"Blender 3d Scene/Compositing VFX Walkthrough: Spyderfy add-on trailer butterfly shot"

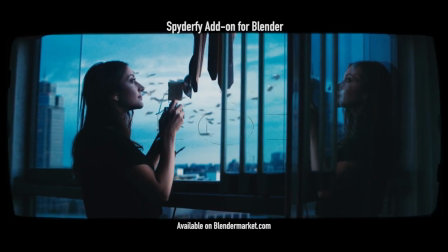(0:05)
What's up guys, it's Brad from Light Architect here.
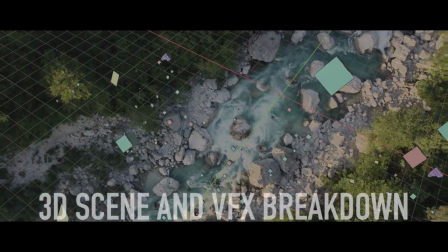(0:07)
In this video I'm going to be doing a scene and compositing breakdown of the second butterfly shot that we've used in our Spyderfy add-on for Blender trailer.
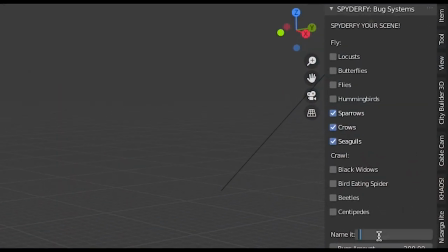(0:15)
As usual, this shot breakdown is not only a tutorial but more of a conceptual overview to show some of the concepts behind creating these shots.
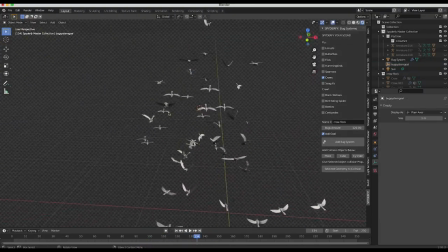(0:21)
And if you saw our Crow's compositing video as well that I released last week, a lot of the concepts in this video are very similar.
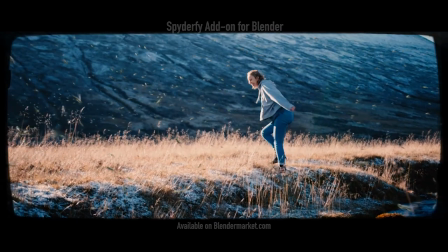(0:28)
However, there are a few techniques in the compositing process that are a little bit more specific to this shot.
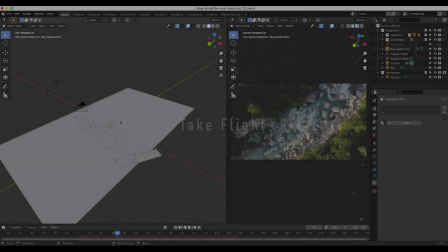(0:34)
Anyways, guys, let's get started. Here we are inside of Blender. This is our general scene setup here.
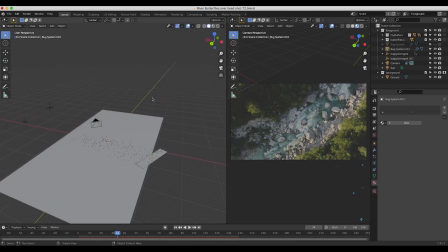(0:39)
The first thing I did when I was creating this shot was, of course, import and track our footage.
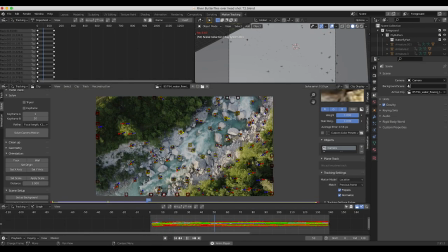(0:44)
So if I go to the motion tracking tab here, you can see that I've just generally tracked our scene and then imported that tracking data onto a camera in our 3D world. And as I mentioned in my last video, I do have a tutorial on how you can 3D track your live-action shots in Blender.
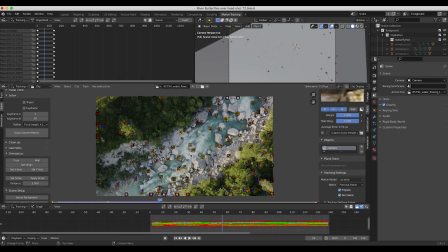(0:59)
So I'll put a link to that video in the description because once you know how to 3D track some live-action shots, CG can be really fun to integrate into live-action. But anyways, I've 3D tracked our shot here, imported that tracking data onto a camera. Pretty good solve error here of 0.59 pixels.
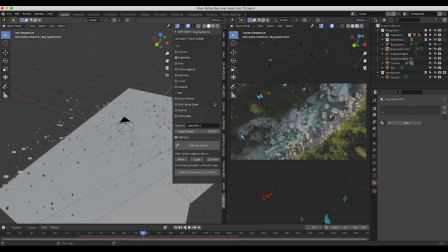(1:16)
And once I've 3D tracked the footage, I've added two butterfly particle systems through Spider-Fi. and as you can see here I have one
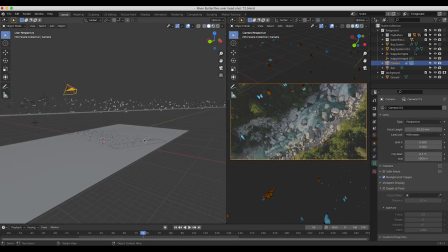(1:23)
butterfly particle system here in the foreground by the camera and then I have one in the background closer to where the creek would be in our live action shot
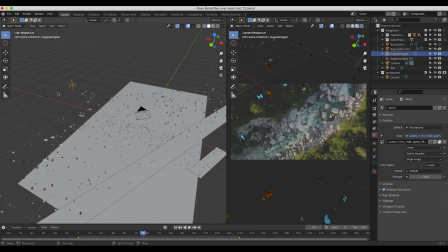(1:32)
here and as you can see here I've just placed the goals for the butterfly particle systems off to the left of camera here so that the butterflies would
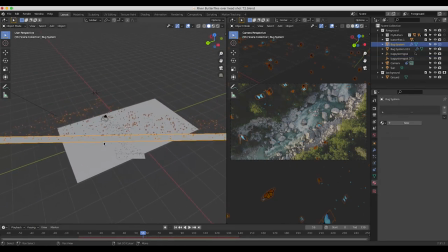(1:41)
fly across the camera here and I've also scaled our particle emitters to make a fairly large distribution of butterflies and then under our particle settings,
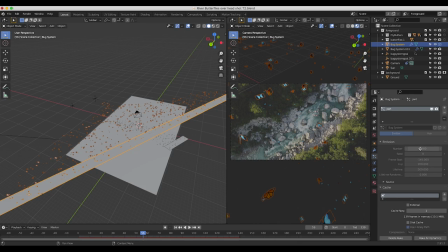(1:49)
I've increased the number of the foreground butterfly system to 1600. And then for our background system, I brought it down to 700 since I've scaled that particle emitter to be a little bit smaller.
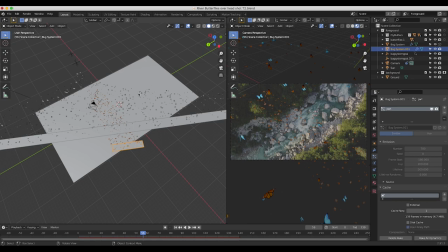(2:00)
So I didn't need quite as many butterflies. But this is the general concept here.
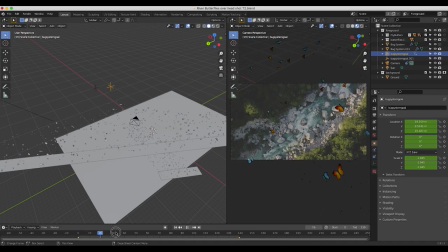(2:05)
I've animated the goal objects for the butterflies just slightly to give a little bit of variation in their movement through the scene.
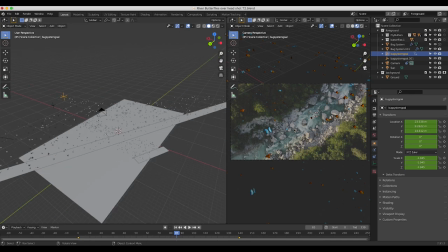(2:11)
And as you can see here in the right side, this is kind of our preview layout here. I made sure that the scale of our butterflies in the background are generally what I want them to be for our final composite. And then for our foreground butterfly system, I made sure it was close enough to be a decent mid-ground element,
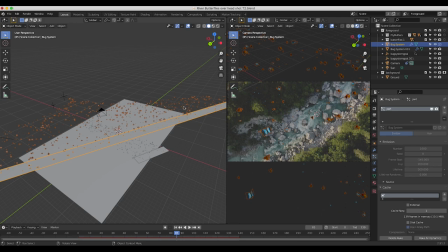(2:28)
but also enough detail so that we could scale it up and blur it for an element that was going right by the camera. So I'll show you that in the compositing process inside of After Effects.
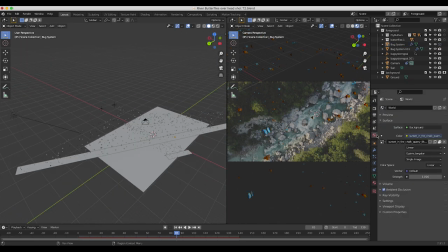(2:37)
As far as lighting the scene goes, what I've done here is I've used a basic HDRI that is similar to our live-action shot here
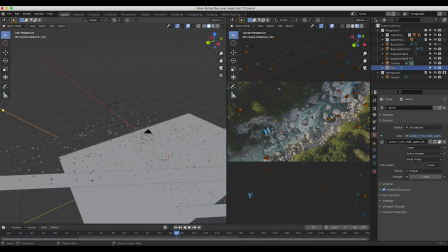(2:45)
and then I've added a Sun to side light our butterflies from the left of camera and as you can see here from our live action shot you can
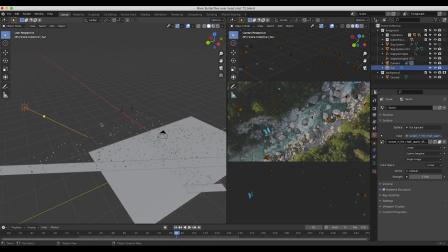(2:53)
see that the Sun is coming off from the left of camera so we're trying to match our CG lighting to our live-action shot so that's why
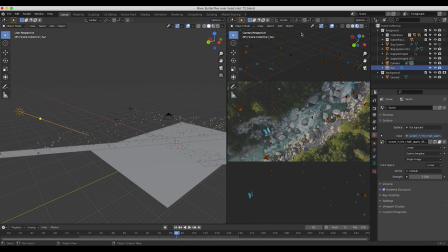(2:59)
I've added the Sun here pretty low on the horizon just kind of side lighting our butterflies and if I go to render view really quick you
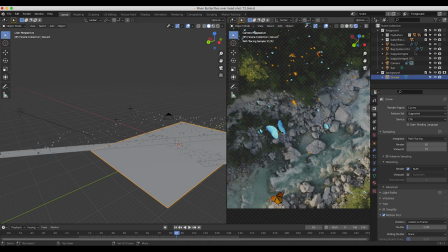(3:06)
can see that we're getting a nice edge on our butterflies from our Sun lamp that matches pretty closely our trees in the background and
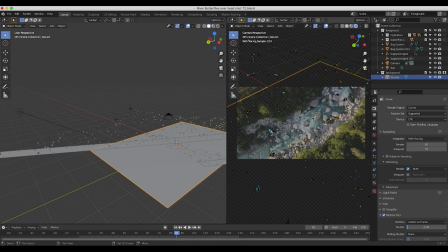(3:13)
that's going to help us integrate these butterflies into our live action shot a lot better once we render these two elements and get them in our compositor.
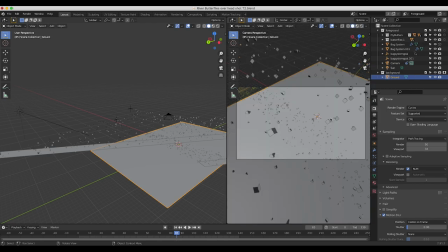(3:22)
So that's the general scene setup here.
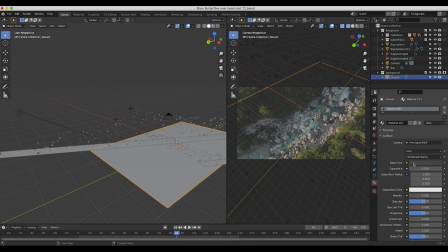(3:24)
I've also added a ground plane which I made the base color similar to the trees in the background here so that we don't have any light coming from below our butterflies other than that which is reflecting off of the ground plane here and then I've turned this ground plane into a shadow catcher
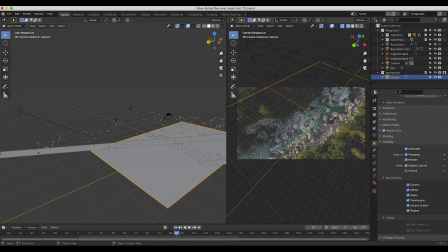(3:40)
so that we wouldn't actually see this ground plane in our actual render and we can composite those butterflies more effectively. Anyways, I've rendered both of our butterfly bug systems out separately. I've used about 50 samples, but probably could have gotten away with less. Checked the motion blur checkbox, but brought the shutter down quite a bit. So very subtle motion blur on these element renders.
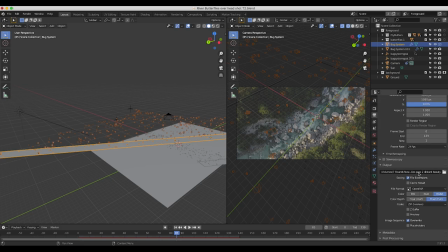(4:00)
And as usual, I've rendered out at 1920 by 1080p resolution and output with the OpenEXR file format as a good visual effects format.
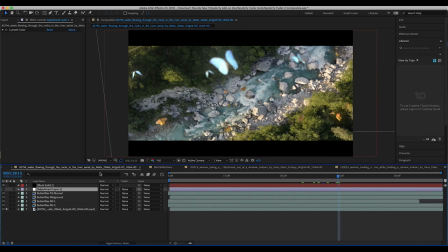(4:09)
But anyways, once I've rendered out these two different butterfly elements inside of After Effects, I'll just go through the compositing layers one by one here. This is our final composite without color correction. As you can see here, I've added one more color correction layer to kind of increase the contrast, give it a little bit of a film look.
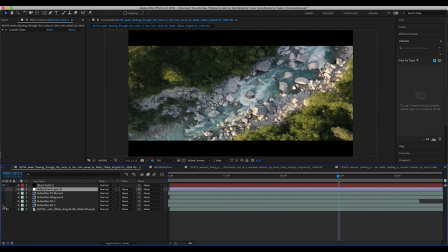(4:25)
But I'll go ahead and start from the bottom here. The first thing that I added to our scene were these two background butterfly elements. So as you can see here, if I enable our background two, this is just our first background element that I've just moved over to fill in this space on the top right of our frame.
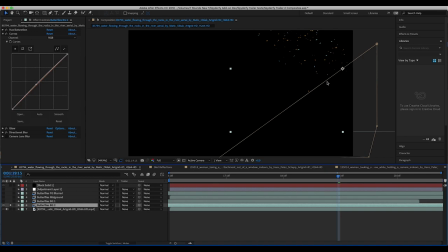(4:42)
And I've just masked out the portion of this element that would be covered by the trees here in the right of frame.
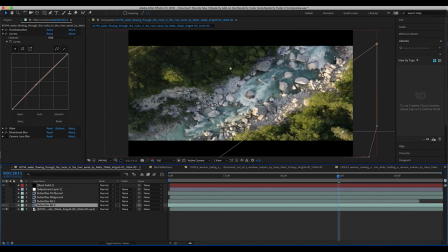(4:49)
So obviously, since I want these butterflies to be closer to the river, I don't want them to overlap with the trees here. So I've just used a very basic subtract mask here so that they aren't overlapping. After adding that first background element, I've added another one of our background elements for our main background pass.
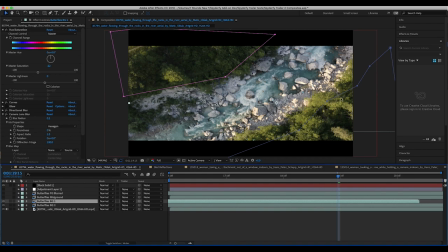(5:05)
And as you can see here, I've used two different masks to again, isolate the butterflies to the center of our scene here by the river.
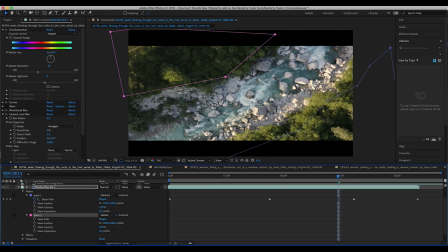(5:13)
And instead of using a normal mask for our second mask here by the trees, I've actually used a darkened mask, which instead of hiding the butterflies themselves, is actually going to darken them as they go into the forest and I just feathered that mask so that it integrates them into the scene a
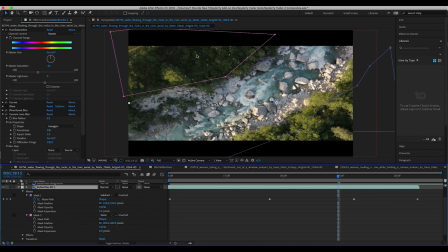(5:28)
bit more. So as you can see here if I just turn it off that's before the mask and then if I go to darken you can see that the butterflies where our masks are kind of fading off into the background and this isn't always the best way to do things however they're far enough in
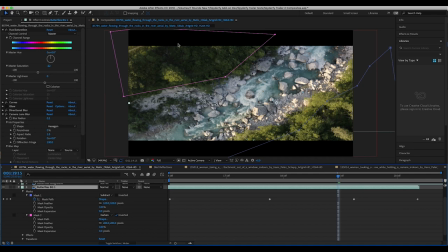(5:43)
the distance where you don't really notice that they're just kind of fading off into the darkness with this mask here And I just feathered it enough
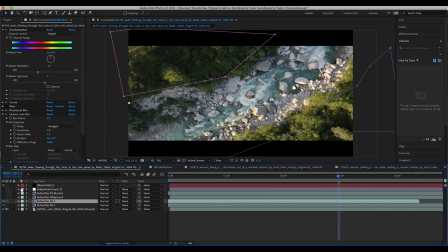(5:49)
to hide the seam of that mask and for both of these background butterfly layers I've added a few different effects.
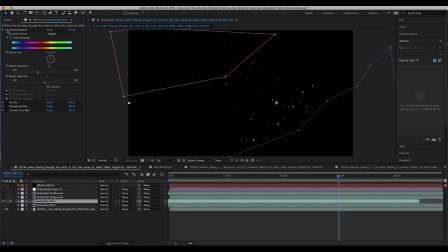(5:56)
I'll go ahead and isolate them really quick I've added some human saturation to bring down the master saturation of the butterflies a little bit to match our scene a bit better Then i've added a curve setting which just uh brightened up our butterflies a bit I don't know if you can really notice
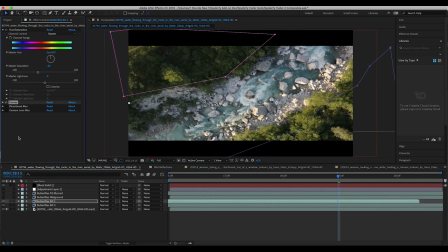(6:11)
them here. It's pretty subtle. You can't really notice it very much Then I've added some directional blur and I've just made the angle of the blur match the direction that the butterflies are flying. As you can see here, I've just matched the angle here and then I've increased the blur length of our directional blur to 0.5.
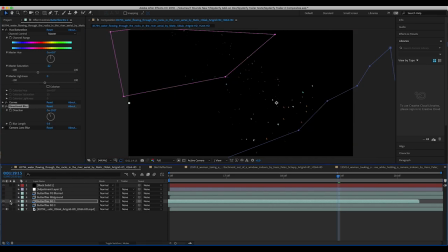(6:28)
And as you can see here, if I turn it off and then on, you can see that it's just blurring it a tiny bit to help integrate it into the live action shot a bit better.
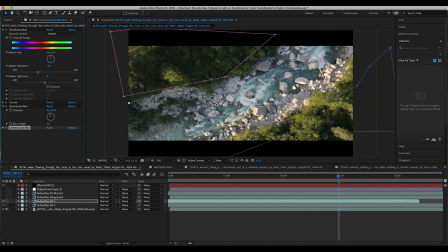(6:37)
And then finally I've added a camera lens blur to try and match the sharpness of our background. Our video is pretty sharp, but it does have a little bit of blur to it So I wanted to make sure that the butterflies are blurred as well to match them into the live-action shot And also since the butterflies are moving We do want them to have a little bit of blur
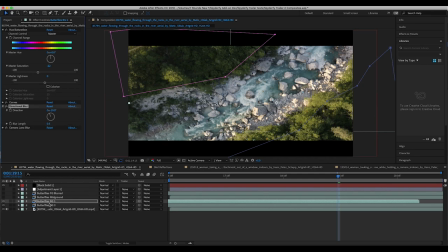(6:56)
to them as well Which is why we added that directional blur and after adding our background butterflies through these elements I've added our second render of our mid-ground butterflies that we've exported from blender and as you can see here It's just that render closer to the camera, and I've added a few effects to this render layer as well. I'll go ahead and disable them and go through them one by one.
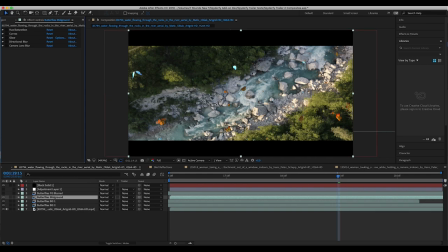(7:16)
This is our raw CG element from Blender. As you can see, the lighting is looking pretty good, but it can definitely be blended into the shot a bit better. So I've added some hue and saturation to bring down the master saturation and match it to the live-action shot a bit first. Then I've added a curves setting to brighten it up a little bit,
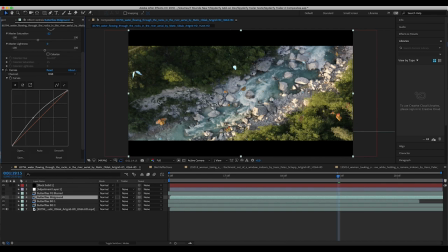(7:33)
since I thought our sun for our live action shot was just a little bit brighter than our butterflies were here. So I've just increased the brightness of our mid-ground butterflies a bit with this effect. And then I've added a very basic glow to our butterflies. And one of the things about certain creatures is that they have kind of a translucent
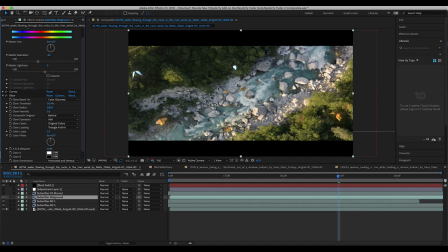(7:52)
factor to them and they kind of almost light up when light passes through them.